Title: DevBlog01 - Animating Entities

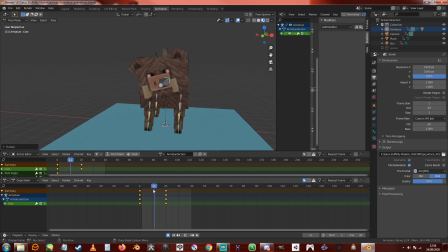253s
So try and get it to look organic.
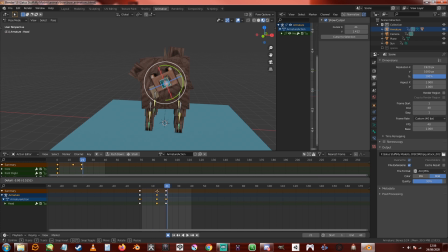Just blocking out some basic ideas. You can add detail to it later. Just getting like base movements. Looks about right. Something like that.
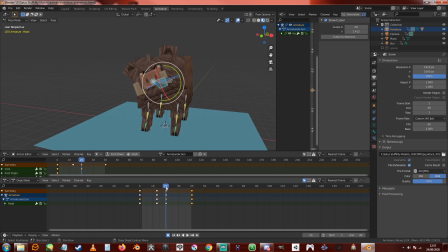293s
And just duplicate that and put that back at the end so it goes back to its resting position. I want it to hold hold the pose with his head for a bit. So let's duplicate those keyframes here. Basically a keyframe, again, for those that don't know, it's for each frame.
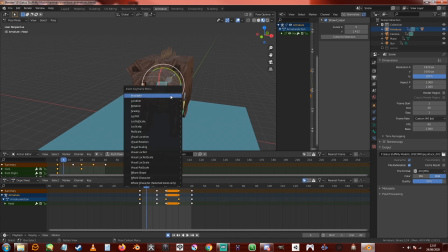313s
If I was to move it, or I said insert a keyframe, I can do like location, rotation of the bones, a few various sort of variables, and then it locks the position that bone is in at that keyframe,
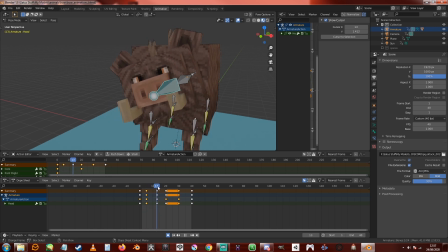331s
and then obviously it sort of it fills the gaps between each keyframe, and it'll automatically move the bones from one to the others in like a smooth motion. You can change that for how it reacts moving between the keyframes,
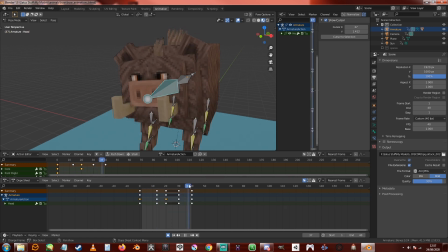348s
but for the most part, I tend to keep it on the standard default, unless I'm doing something a bit different. Yeah, so I want it to hold that pose there, but I don't want it to be just completely still. So what I'll probably do in the middle is just add touch of movement.
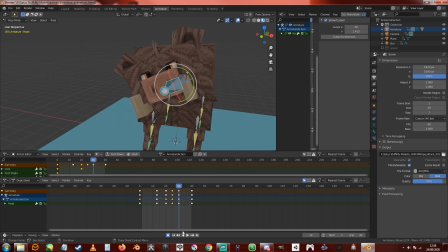There we go. And what I'll also do is just make sure that the body position is the same at the end as it is in the
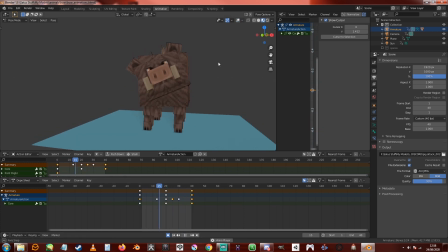386s
beginning. That way it doesn't jerk back. Yeah, so it's a nice cycling animation. Again, I can sort of like lower the frames a little bit, just or the speed animation just a bit, so it's not quite so fast.
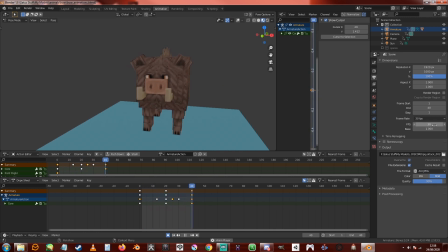406s
You can change that to suit what you want, but you don't want it to be too jerky, because that won't look it won't look good if it's like if a model's jerking around a lot. So try and keep it smooth, especially when it's like something organic, like a
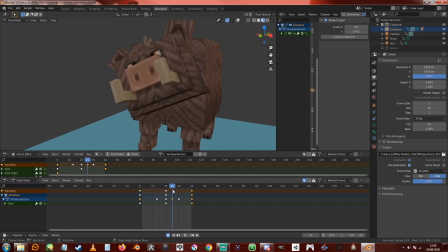425s
pig or any other sort of animal creature you might be doing. There we go. Probably want to do a bit more with the legs. Let's see.
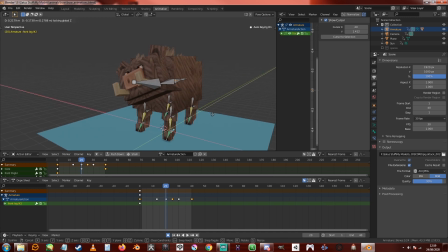Might just raise that leg a little bit.
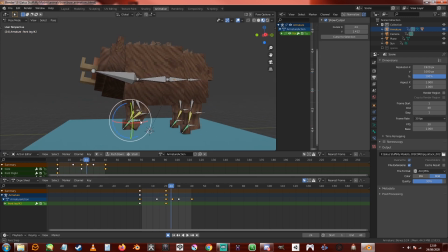460s
Have it. That sort of takes us like a step in the air or something like that. Just something to add a bit more, something a bit more interesting.
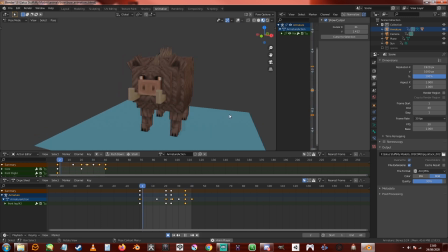And obviously, to return it to its default position at the end, so that it doesn't snatch back.